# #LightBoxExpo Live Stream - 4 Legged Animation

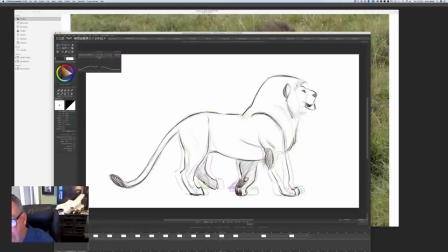The Hitchhiker's Guide to the Galaxy. Oh, yeah. He's in a lot of great stuff. There's our story. See that nice, subtle kind of overlap with the head?
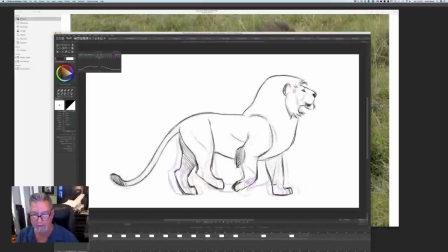Just a touch that gives it just a little bit of life. We're getting a little bit of volume change in the shoulder, but I'm going to roll with it anyway. And a little bit, so you got that overlap in the tail.
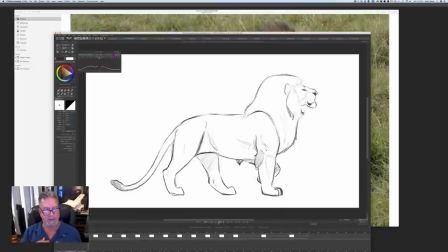If we play this at speed, so you get the low overlap in the tail, a little bit of overlap in the head. I like the drag. The drag on the fur on the elbow feels good. We're getting there.
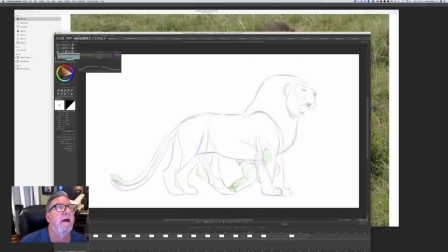Three more drawings, and we'll be there. How do you, where am I? Blah, blah, blah, blah. YouTube question. How do you clean all that pencil off your flat screen TV? Ha ha.
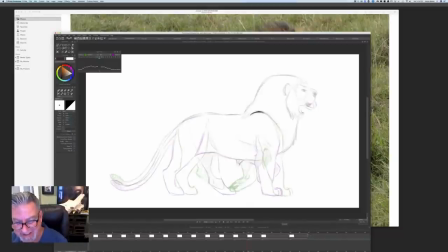There we go. Getting those tricep muscles in there. Getting that little tuft of fur on his elbow.
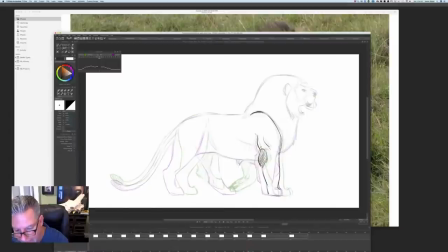He's all wet with water. Name that movie. Say it again. You got all wet. I got all wet with water.
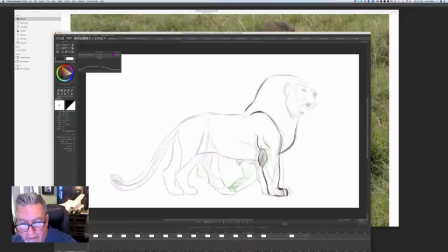I don't remember that. Secret of Nim. With the Raven character. What was his name? Oh, yeah. I got all wet with water. Jeremy. Wasn't it, yeah. Jeremy? Something like that. God, I haven't watched that movie in years.
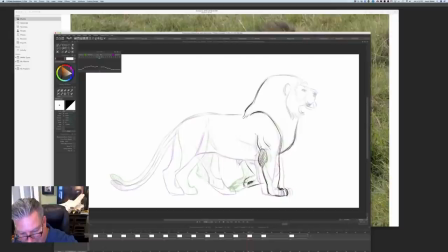I love that movie. Dom DeLuise. He was so good for animation.
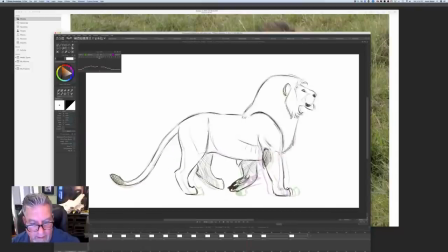Yeah. Here we go. Pulling this back. Getting this knee to come back. Really just filling out the action now, just smoothing out the actions. We've already defined all the the main movements, and now we're just adding drawings to smooth that out.
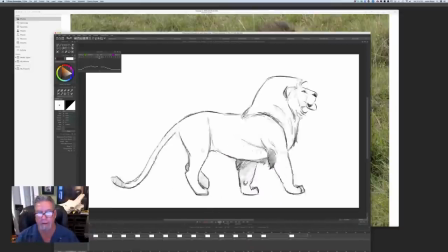Right now we're playing this at 24. What happens if we play it at 30? Gives it a little bit more speed, smooths it out a little bit, but not so much speed that it goes too fast.
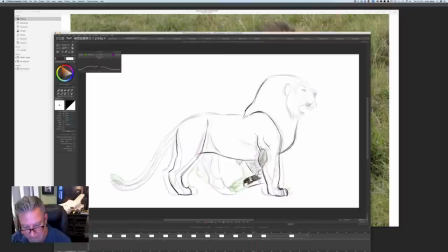I kind of like that. We're going to we're going to use that. All right. Can we get an Art of Aaron Blaise book? It was all caps, so I had to save that.
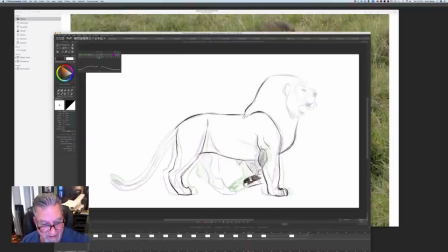Yeah, way. We're going to be doing that at some point. Eventually. We keep talking about it, but I also have to... We got to make courses. And we keep... It's just a matter of putting our priorities in the right place, I guess. But we've just got a lot of...
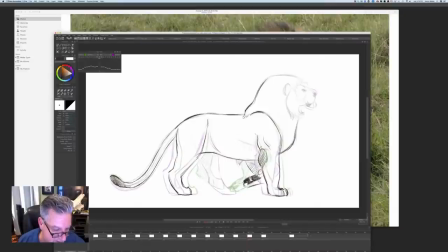Right now, our priority is not so much a book as much as it's getting other stuff done. One of those things is Snow Bear. We really want to get Snow Bear done. So now that we're done with the Birds of Prey course,
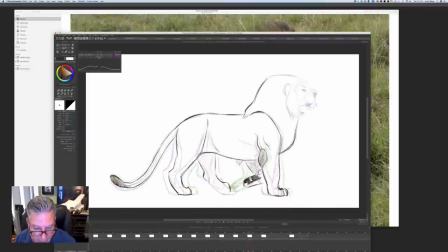I'll take a little break from making courses and jump over to Snow Bear. Your line is perfect. Isn't the right hind leg jumping? I don't know.
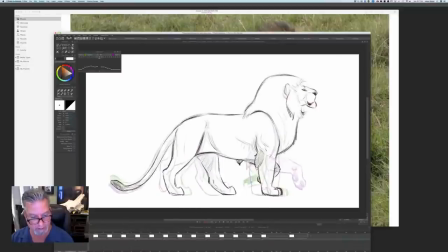Is the right hind leg jumping? I don't see it jumping. I don't feel tardy.